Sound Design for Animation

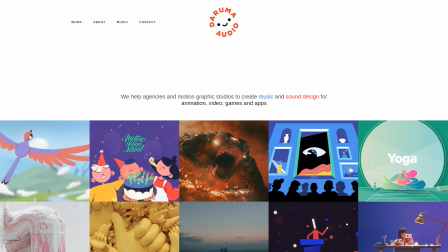(2:26)
The production of any visual content just happens to be mainly focused on the user's visual experience. While the user's audio experience is often completely neglected, but the sound is extremely important not only for telling or supporting the story, but for adding intensity to the entire experience.
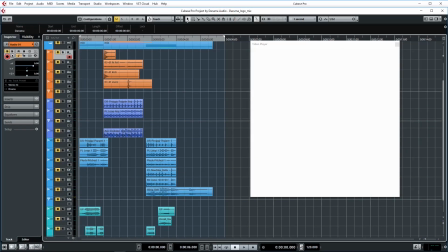(2:43)
Let's do a small experiment. So here's the animation of our logo. The animation itself is pretty cool, but it lacks something that will make us feel the dynamics and get the message of our company and this animation in general. Let's see how it changes when we add some sound to it.
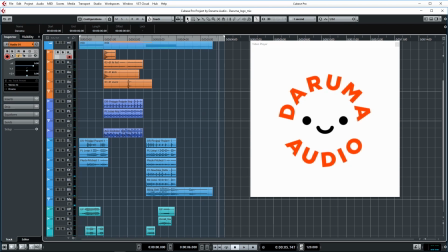(3:04)
You might have noticed that the sound allows us somehow to feel every detail of the animation and really gets its dynamics. As you know, the sound is a wave that is coming from some source and eventually gets to our ears.
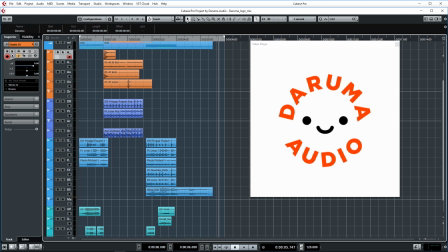(3:17)
So the sound is literally touching us. And it is a powerful tool that helps us to kind of touch the animation and feel it physically. Moreover, we also use sounds to create the atmosphere and the mood to reveal our idea.
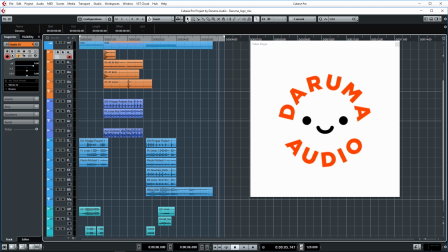(3:32)
In this case, we're talking about our studio's idea and the way our audience perceives us, the mood and emotions our work is associated with. Sound design is not only a way to create some kind of sound image or an atmosphere for some event. Sound design is a tool to tell a story, but of course, as with any other sphere, you need to study and practice it a lot. Sound design is used in many industries. If we consider in engineering, for example,
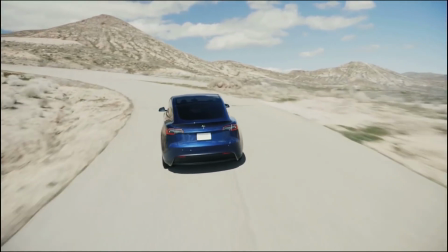(4:00)
modern electric cars need some special engine sound which will make the car safer for pedestrians, yet the sound should not be too loud or too disturbing.
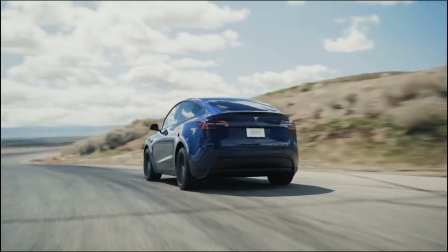(4:09)
It should tell the brand of the story as well, and that's when professional sound designers come into play.
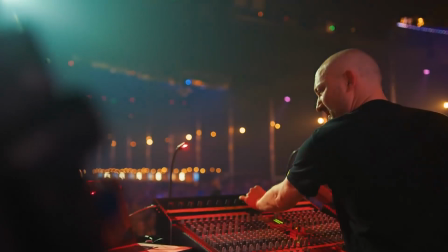(4:14)
Sound design in the music industry gives us a chance to create a new brand and unique sound for popular tracks.
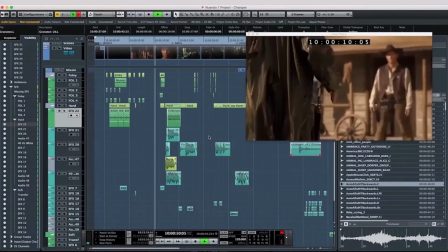(4:20)
In movies and video game industry, sound design allows creating completely new worlds,
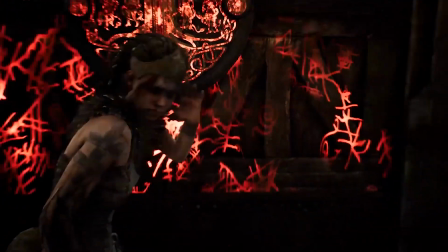(4:25)
like in Hellblade, where a massive part of the interaction with the game world is built upon the sound. Sound designers can use their skills in any industry where the sound is needed, because the way you work with sound would be pretty much the same everywhere. But it's important to choose the sphere you'll enjoy working in. For example, we're using our sound designing skills to help startup companies tell about themselves and the products they make. Let's consider the benefits sound can give to an audiovisual artwork. First of all, it allows to expand the screen borders.
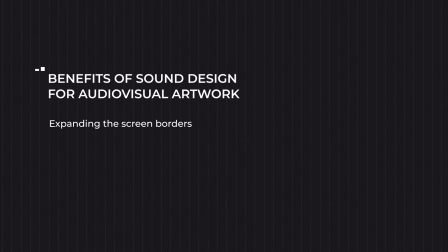(4:56)
What does it mean? we're limited by the borders of the screen we're looking at. We see some visual actions on the screen, but with the help of the sound, we can add some new details to the visual image on the screen.
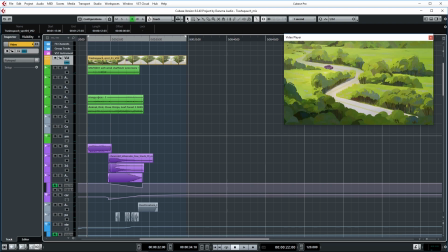(5:09)
Let's watch an example.
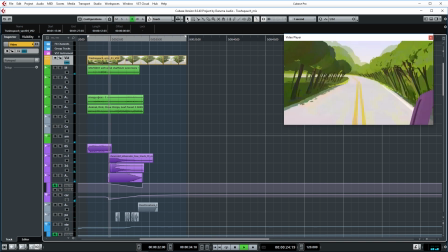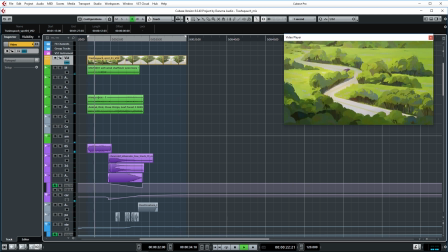(5:22)
So here's the video. There's a car driving on the road. Suddenly, somebody throws away a plastic bag from that car.
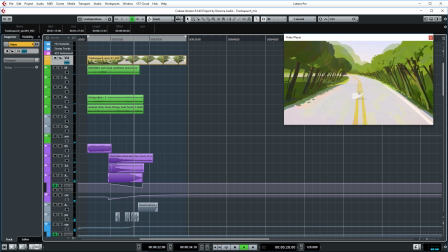(5:30)
And there's a sound of some beast roaring. And we can tell there's not only the car and the bag and nature around, but there's someone else present in this story. Some wild animal, and it's not happy with what just happened here. That's how we expand the borders of the screen, and we add some important details to the story.
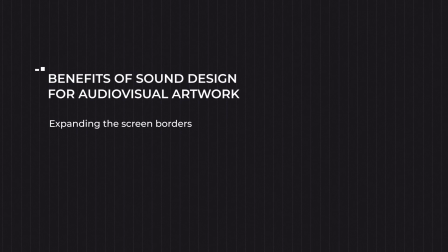(5:49)
Another great thing about sound is the way it helps you to tell the condition of something. Like when you're driving in your car and you hear some really weird and disturbing sounds coming from the engine or any other source of the car, and you can immediately tell there's something wrong with the car. Sound can tell you there's a problem.
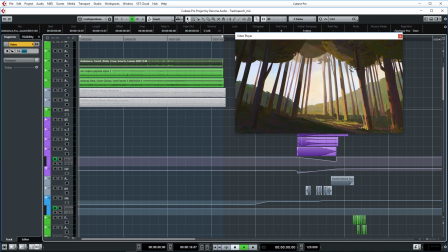(6:07)
Okay, here's an example. Here's a video. We can see a forest. When we walk into a forest, we usually hear birds singing. But when there's no sound of them, we can feel there's something wrong here. Okay, let's watch. Here's the forest and the birds are singing here.
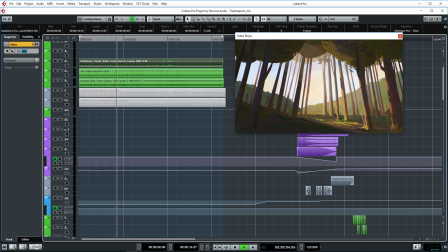But here the birds are not singing, and there's nothing but the sound of the wind.
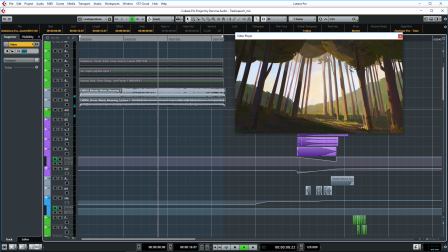(6:42)
As you can see, the forest from the second video seems to be weird, and somehow it feels unfriendly and uninviting.
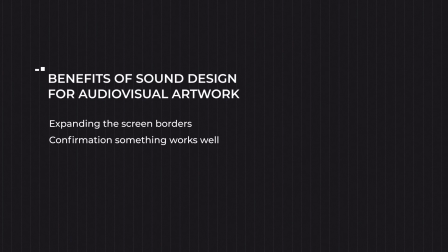(6:49)
Let's move on to the next benefit of sound design, which is emotions and associations. Sound design is not only about audio support to the video content, it's more about creating associations and the emotions these associations give.
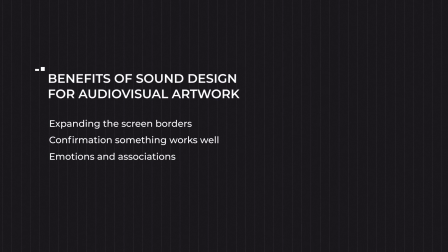(7:03)
So when we see something on the screen, we don't have to give it exactly the same sound it would have in real life. We can make a brand new association, some kind of sound illusion, which can give a different impression and a different emotion. So the image we see on the screen can be opposite to what we hear, and it will create a whole new mood.
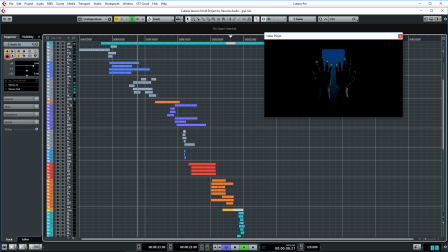(7:23)
For example, we have made an opening video for GQ magazine's annual awards ceremony. It was a 45-second video with mostly static actions,
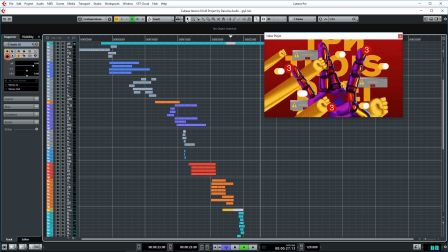(7:33)
and our task was to create a new sound image for every new frame and action in the video.
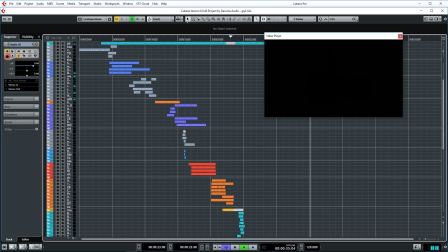(7:38)
Let's see what we came up with.
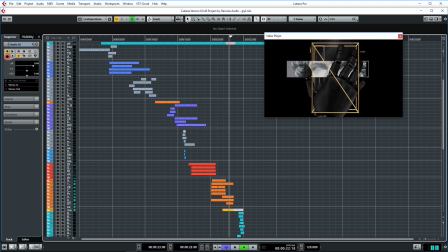Я календарь.
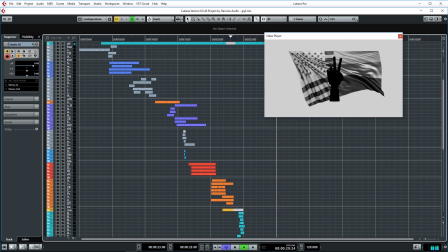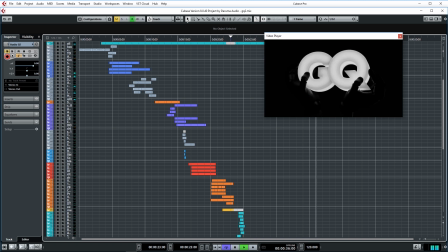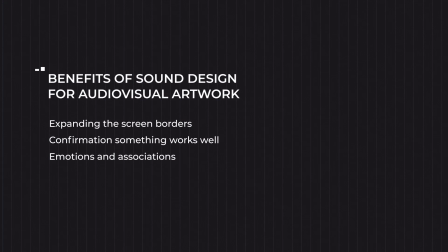(8:16)
Okay, let's move on. So the next great thing about sound is its ability to set a tone. That means we can set any tone to what's going on to the screen using different sounds.
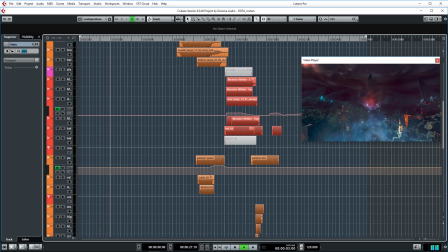(8:27)
Let's watch an example. We were making sound design for Cinematic that opened a Cybersport Dota 2 tournament. So in this cinematic, there was a character named Roshan. It was a huge roaring beast who appeared from Hellfire. Our task was to create the Roshan's roar.
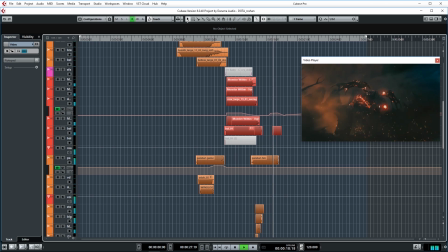(8:44)
The roar had to reveal Roshan's character, so it had to be ominous, powerful, and huge. Let's see what we came up with. But what if we gave Roshan another sound? So here's another version.
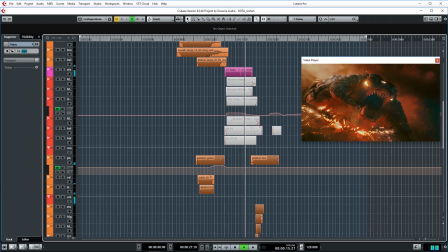(9:07)
The character looks completely different now. We still see a huge threatening beast, but his voice makes him rather a cute character, and he doesn't appear to be scary anymore. Though visually, he is still pretty frightful. Okay, let's move on. What does the sound on the screen consist of?
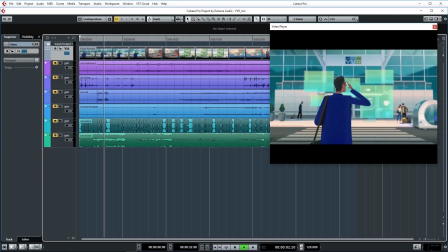(9:23)
We will find it out using an example. So here's an explainer video about the airport in Vancouver and what it could look like in 2037.
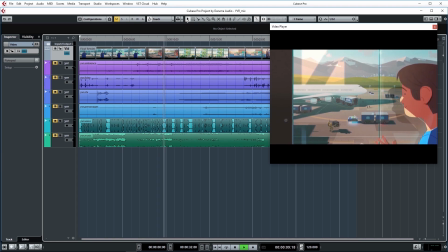(9:31)
An audio mix of this video consists of 5 main elements. First, the ambience.
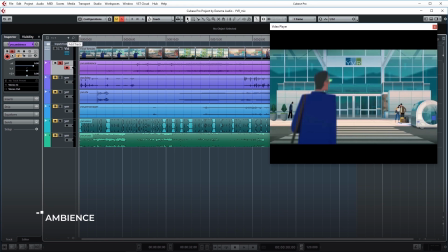(9:37)
An ambience or atmosphere is a background noise that helps us to understand where the action takes place and what kind of action it is. It can be the sound of a forest or usually some busy city noise, for example, so the atmosphere helps us to immerse into what's going on the screen.
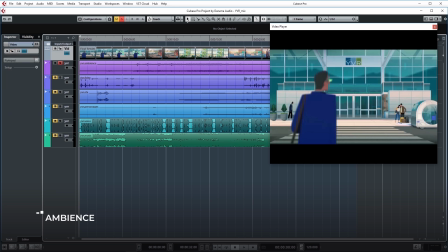(9:53)
In this video, the action first takes place near the airport.
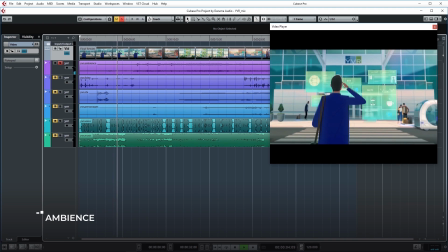(9:57)
It may be a city, and we can hear cars passing by and all those typical city sounds.
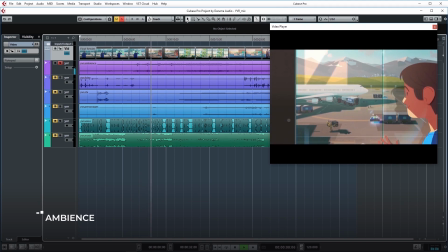(10:03)
The next action takes place inside the airport, and again we can hear all those typical sounds.
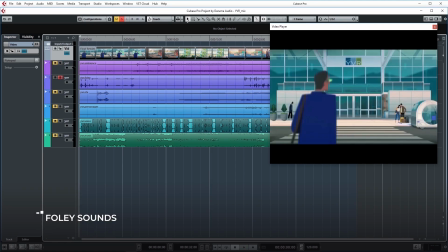(10:09)
Next, Foley sounds. Foley effects are the sounds that follow the character's moves or any other movement on the screen. For instance, it could be the sound of the swishing of clothing or the character's footsteps. Foley sounds help to create a sense of reality on the screen.
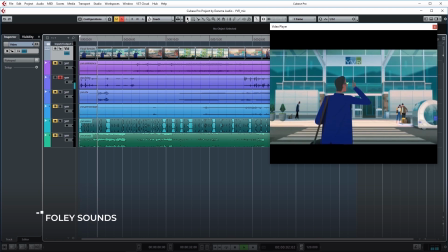Next, audio effects or sound effects. These are the sounds that don't actually exist in the real world, but those that we can't record on a standard microphone. Think of the sound of a weapon of the future, or spaceships, or a robot's voice, or some interface.
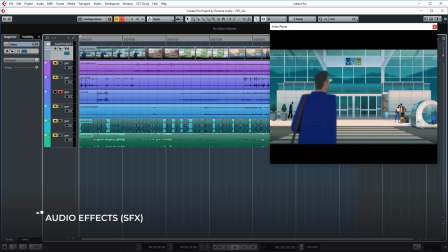(10:44)
In this case, we have an interface from the future, so we're creating its sound from scratch.